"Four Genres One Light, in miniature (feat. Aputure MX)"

Hi, this is Roger in Finland, and today we're gonna do 4 different genres in miniature using just one light. And they will be horror, thriller, sci-fi and comedy. And since we're gonna be lighting it just with one light and it's a small talent, I'm gonna use a small light as well. I'm gonna be using the Aputure MX, and if you're interested about it, please take a look at the link below in the description.
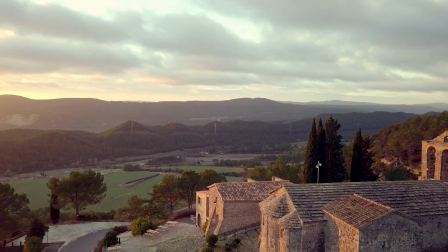And actually what we're going to try to do is to spark certain emotions through the lighting. In this case only with the lighting, because my talent is quite difficult to direct, to be honest. So what variables do we have that we can adjust to create these different emotions?
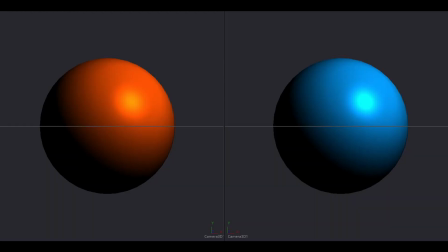We have color, whether it's warm or it's cold. We have the quality of the light, whether the light is harder, softer. Harder means harsher shadows, especially in this case. And the last one is the direction of the light.
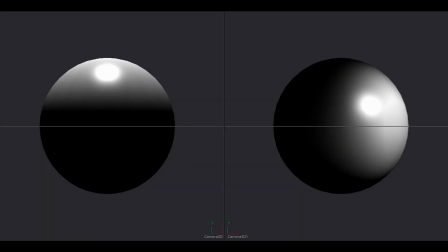Where does it come from? And first we'll do the horror, and here the inspiration is everyone's childhood. Do you remember explaining those horror stories while holding a flashlight under your face?
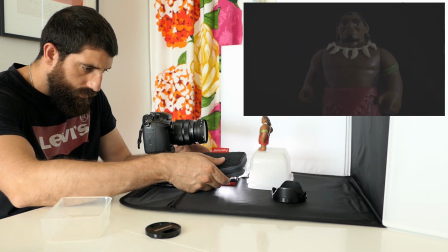The emotion we want to create here is fear. And the reason why lighting from below it works to generate fear is that it's not supposed to be there, and that makes it scary.
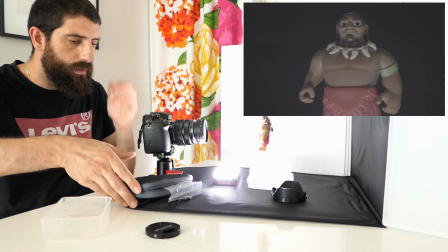So here we're using a hard light, we're using it from below, and depending on what kind of horror genre are you going for, you're going to try to do it a lot warm or a lot really cold. But the extremes work really well to generate this really strong emotion. Next, let's do the thriller. And the inspiration here is pretty much any and every interrogation scene that you have seen in any movie or TV series. What you want to create here is uneasiness, uncomfortableness, not knowing. The attention of the viewers is always drawn to the eyes. So what you want to do with the light in this case is to hide information. And what we want to do is to hide the eyes. And the way to do it here is placing the light above.
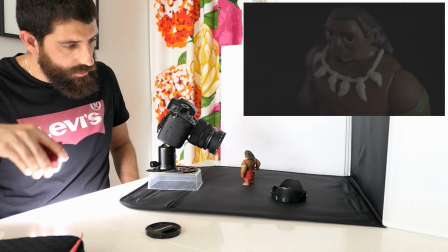So that's going to generate shadows that hide the eyes. This is something called raccoon eyes, and it's not really flattering,
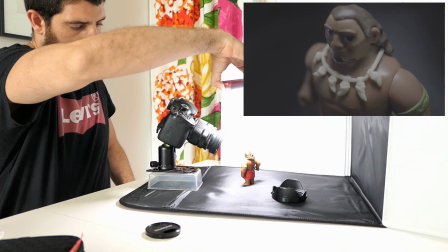but it works really well to hide that personality from the character, which generates this uneasiness feeling. So here we're using hard light, we're using it from above, and it's going to be cold.
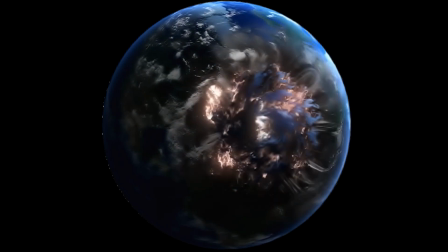Then there's sci-fi, and the inspiration for this one is First Contact, the alien stepping down from the mothership.
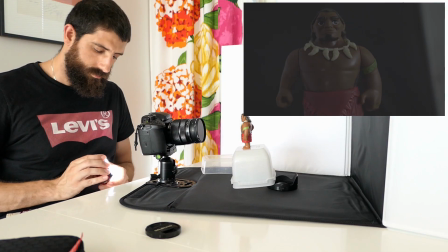Here there's also the not knowing, but there's some sense of discovery. It might turn into fear as well, and that might be okay.
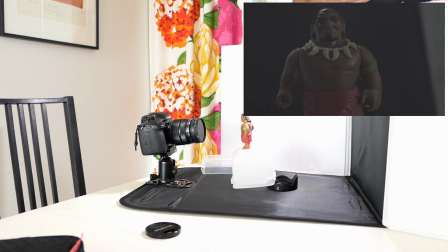Some aliens are pretty scary. By revealing only the silhouette of the talent and shooting a little bit from below, we're creating this sense of awe, this sense of not knowing what's happening, but we're interested to get to know more those aliens.
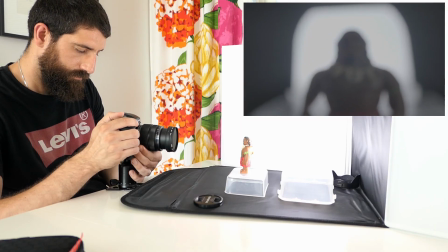Here the light is also pretty hard. We want to really highlight the silhouette and nothing else, and we're gonna use it really cold.
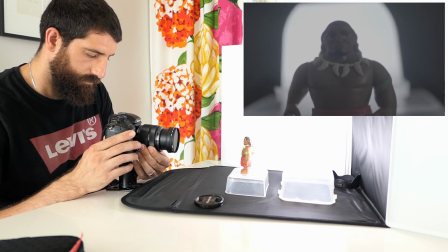And then shot from behind, so that the talent is not lit at all in his front, but you can see the silhouette and the outline. Finally there's comedy, and we're gonna use the lighting that it works also well with interviews, and I talked about it in this other video. And here there's not so much emotions that you want to bring out, at least not extreme ones anyway. So what you want to do is to create an atmosphere of busyness, to get the audience relaxed, and then the jokes can work.
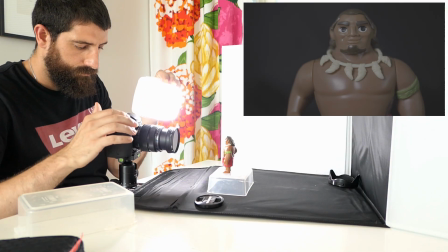But you don't generate any really strong emotions into the audience, not by the lighting anyway.
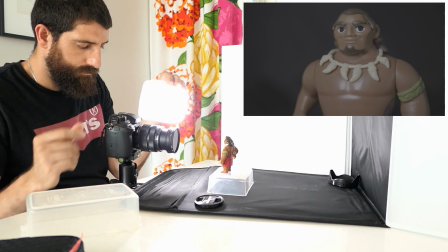And this is done through flat lighting. So we're going to light from the front and really diffuse, so it's really soft and nice light. And we're going to use a color which is very neutral, so that actually the scene looks like it will look in normal life. So, a couple of learnings from this exercise.